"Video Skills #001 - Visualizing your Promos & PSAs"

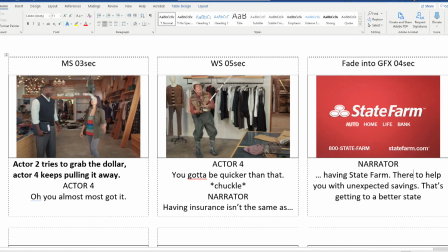That's getting a better state. So that is a 30-second commercial broken down.
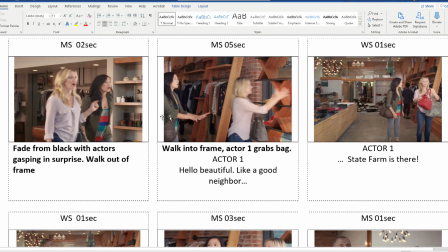And actually, I broke this down shot by shot. So let's take a look how many shots that is. 1, 2, 3, 4.
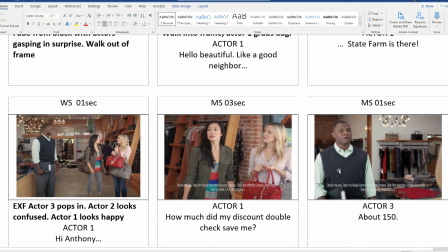I call any effect right here like an additional shot. 5, 6, 7, 8, 9, 10, 11, 12.
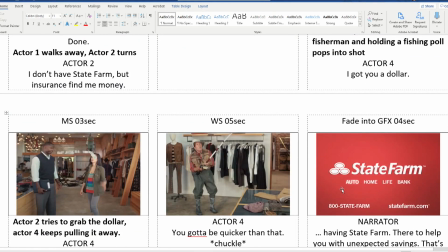So that's about 12 shots in 30 seconds. That's pretty fast.
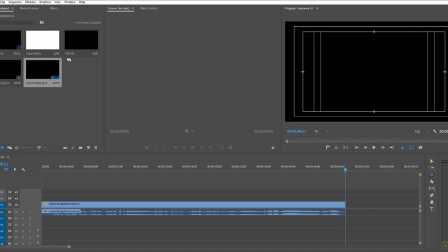Now, let's take a look at our own take at that. So we already have a good idea of what that looks like.
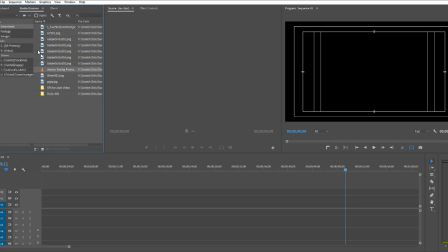But what about if we did it?
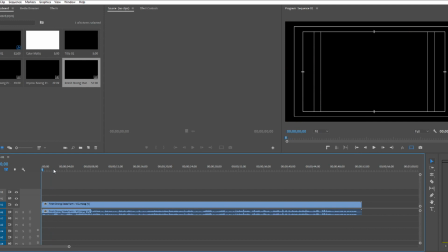Well, here's a good example of our own version of that same commercial. So let me just get that prepped. Edit. Playback settings. Switch that over to NDI.
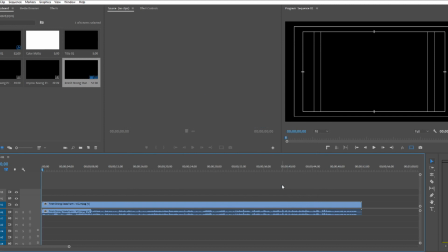Ooh. NDI. So let's go back to Premiere.
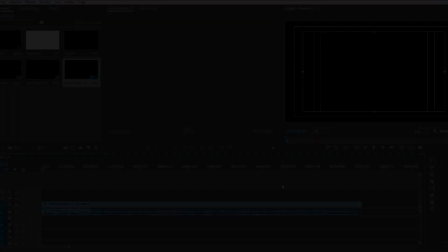And let's give this a watch.
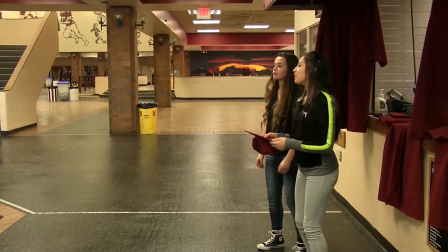Hello, beautiful. Like a good neighbor, my counselor is there. Oh, hi, Miss Hamill.
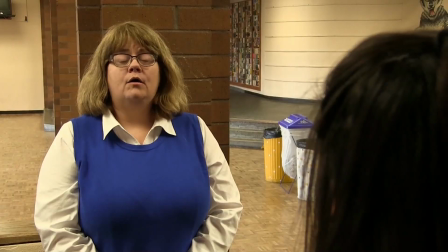How many credits do I need to graduate? Around 23 credits, and you're right on track to graduate.
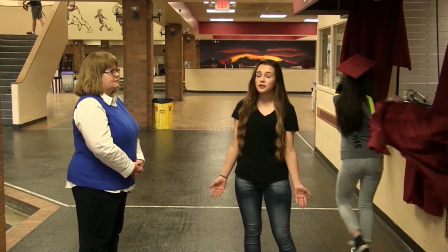Done. I don't have 23 credits, but counselor, find me a diploma.
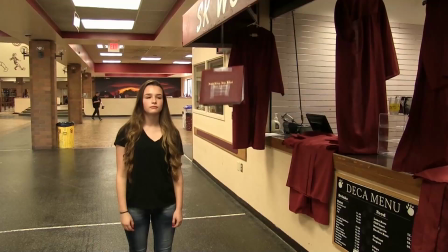I got you a diploma. Oh, you almost had it.
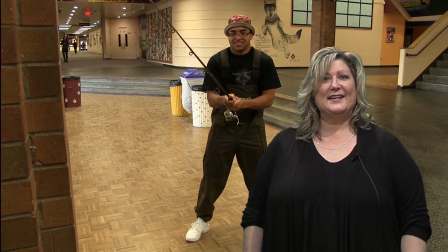Gotta be quicker than that. Hey students, and especially seniors, it's not June yet. You still have work to do. Get lazy now, skip classes now, waste tutorial time now, and a diploma may be out of your reach. Finish strong. Go South, go seniors.
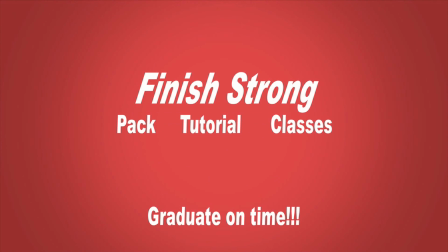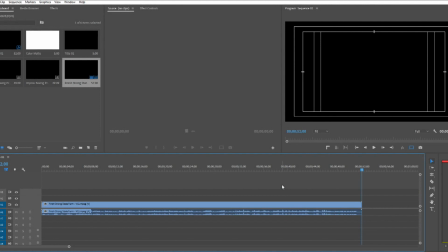Okay, so that is definitely longer than the original video, but it works.
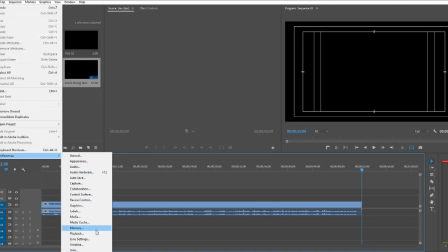Following what they did, and that was a good visualization, that storyboard was a good visualization of this.
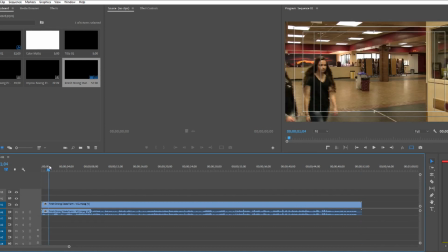So let's bring it over. We can see what's going on. So I actually had them walk into shot.
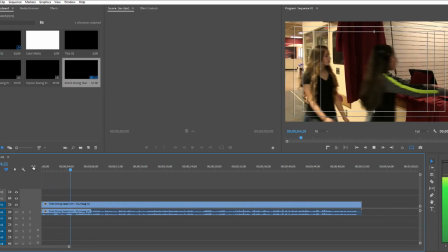There's some music going on.
Hello, beautiful. Like a good neighbor, my counselor is there.
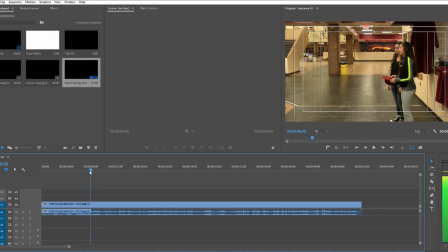And it feels pretty fluid.
Oh, hi, Miss Hamill.
Using a sound effects for that to bring in the person. Now I could have noted that in my storyboard as well, but certain details like that you normally don't have to stress over.
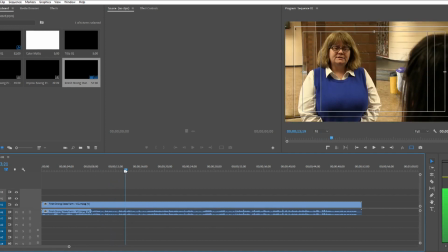But just watching this through, it's almost a shot-for-shot recreation.
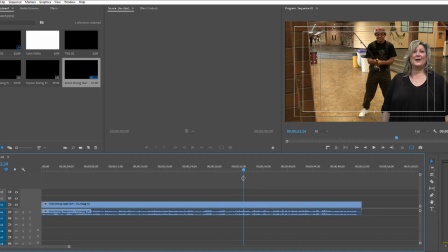So the only thing that was added was our counselor here to give a more emphasis on what was going on, which slows down the video, but is kind of needed for something like this. And this would actually be called a PSA, public service announcement. And that's why we have this little part at the end to help emphasize that.
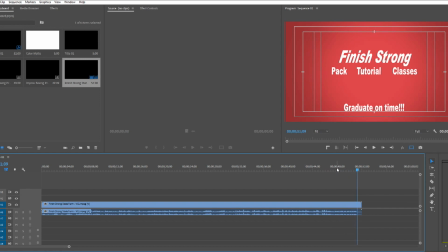And I thought that was a nice touch at the end where we tried to simulate that graphic that State Farm has and also their tone with something a little bit 8-bit.
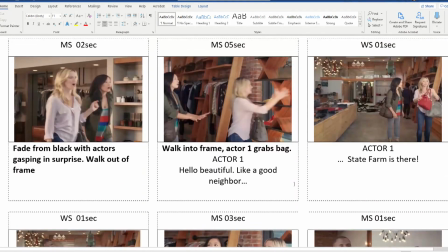So looking at this storyboard, you can easily see that how well this could be taken and translated into something else for any number of projects.
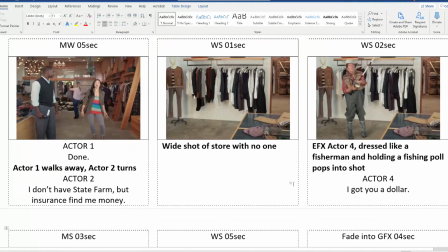And it's so well laid out that you only have to change the dialogue a little bit and it's good.
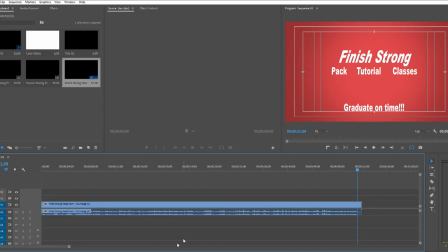And as we showed here in Premiere, I did that. So that's how I recommend you be looking at your scripting and storyboarding.
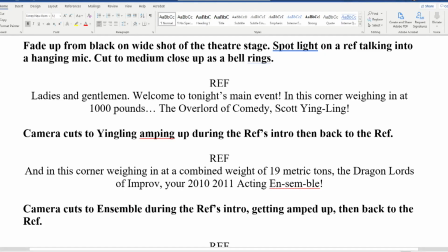So let's just kind of go back to scripting for a little bit. So with scripting, one of the key things is after you have an okay script by somebody, once